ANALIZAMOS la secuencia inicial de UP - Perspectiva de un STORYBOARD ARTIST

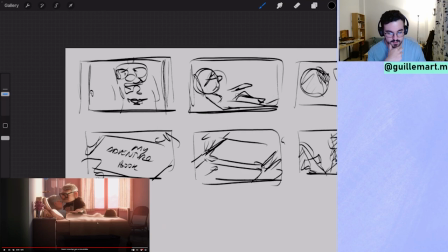49:37 le toca el esto para colocárselo bien. Volvemos a este plano de aquí, que es el plano de despedida,
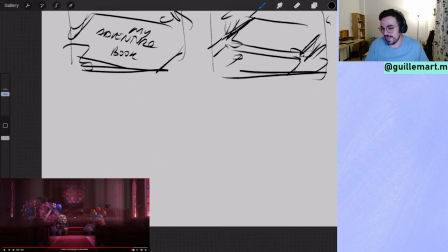49:47 y de ahí cortamos a un plano que se pone en la piel de gallina hoy, que es este de aquí, que es
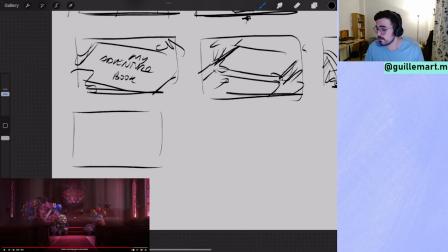49:57 el mismo plano con el que se casaron. O sea, el plano donde tienes a los dos casándose es el mismo plano, pero esta vez es Carl
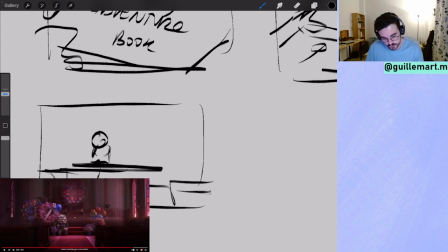50:09 que ocupa el sitio de Eli, porque Eli estaba a la izquierda antes. Y tienes todo esto ocupado por flores, mientras que aquí lo tienes vacío. Como que Carl sin Eli está vacío.
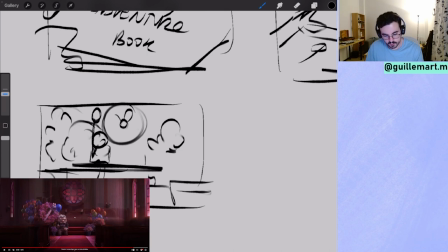50:27 Y aquí en el centro, un círculo con flores, que también podría representar a Eli. Como ella era un círculo, también le podrías decir que esto también representa a Eli.
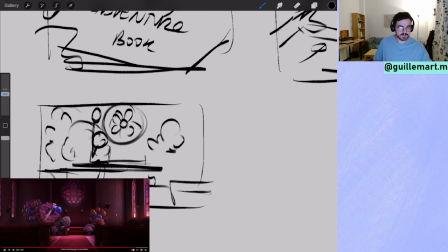50:44 Desolador. Se levanta. Uf.
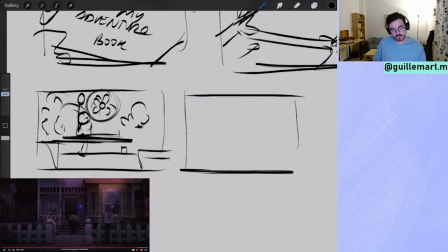50:51 Y de aquí corta al final de la secuencia, que es él volviendo a su casa en un plano central, con la casa medio cortada, todo saturado.
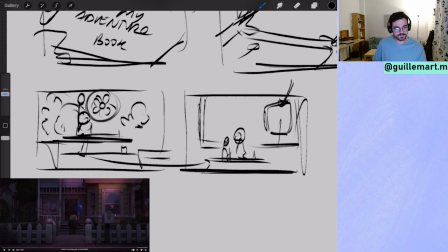51:05 El único sitio donde entra un poco de luz es por aquí, en esta ventana, que es la ventana donde estaba Eli. Y aquí tienes el porche y el gas va subiendo. Sube
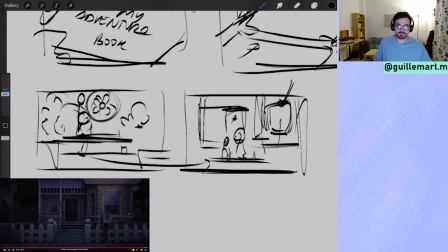51:25 y entra con el lobo. Y ya está. Y ya tienes la secuencia entera explicada.
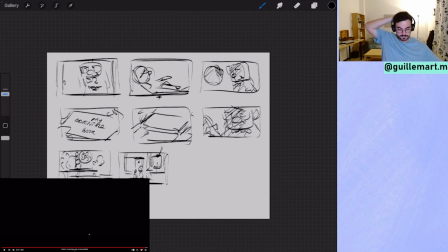51:35 Pues eso. En cuanto a la música, a mí me parece muy inteligente como lo han hecho, como lo han abordado.
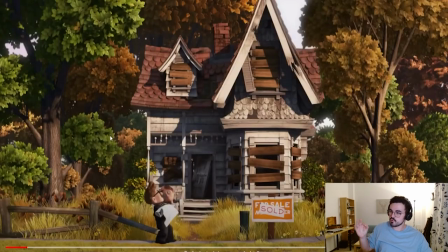51:45 Porque tiene sus puntos de. Vamos a seguir una historia. Pero con la misma secuencia de.
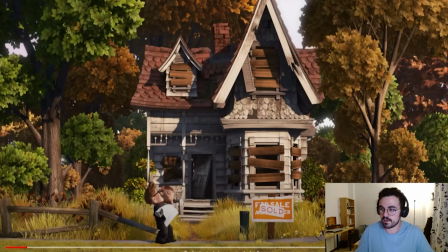52:02 Ahí es como que quiere hacer más cosas y quieres avanzar. Pero una vez que ocurre lo desgarrador,
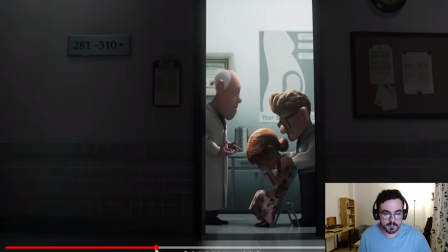52:10 aquí, tienes el tiempo para darte.
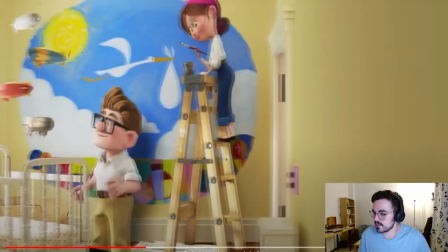52:15 Para ser consciente de lo que está pasando. O sea.
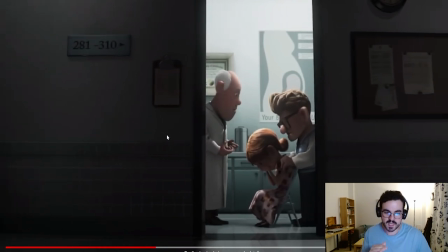52:22 Que se mantengan esas notas y solo la veas a ella, es como decir, se han roto todos tus sueños.
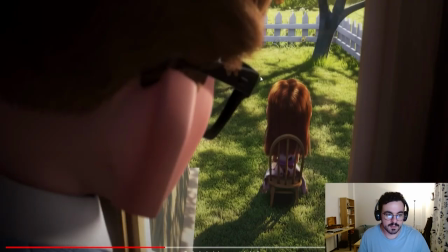52:33 Y justo se cortas con el plano que más duele.
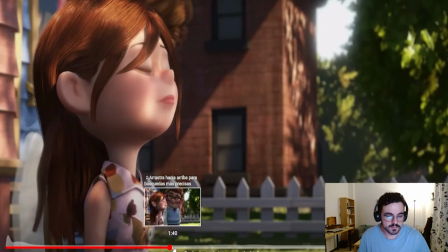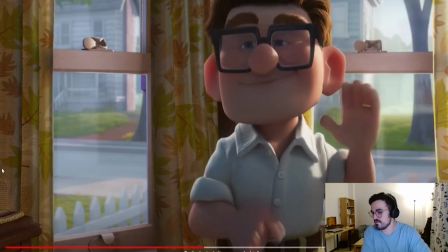52:44 Bueno, no vamos a volver a verlo porque ya lo hemos visto una vez. Si queréis volver a verlo, lo veis por vuestra cuenta.
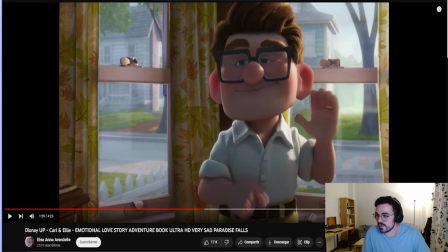52:50 Y nada. Yo lo voy a ir dejando por aquí porque ya está haciendo un poco tarde, llevo 4 horas y media y me lo he pasado muy bien haciendo esto, ¿vale? Me habéis ayudado mucho, así que voy a daros las gracias y nos vemos la semana que viene, que vendremos con 3 dibujos más del Inktober, con otra secuencia que estoy pensando en hacer. Gracias, Yaisa, espero que hayas aprendido y que te hayas divertido. Ha sido muy divertido que estuvieras ahí. Pues sí, ay, se me había olvidado. ¿Queréis ver la secuencia de Up, el story original? Lo tengo por aquí. A ver. Antes de irnos. Mira, lo vamos a ver ya. Lo pongo por aquí. Y cuando acabe esto, cerraremos directo, ¿vale?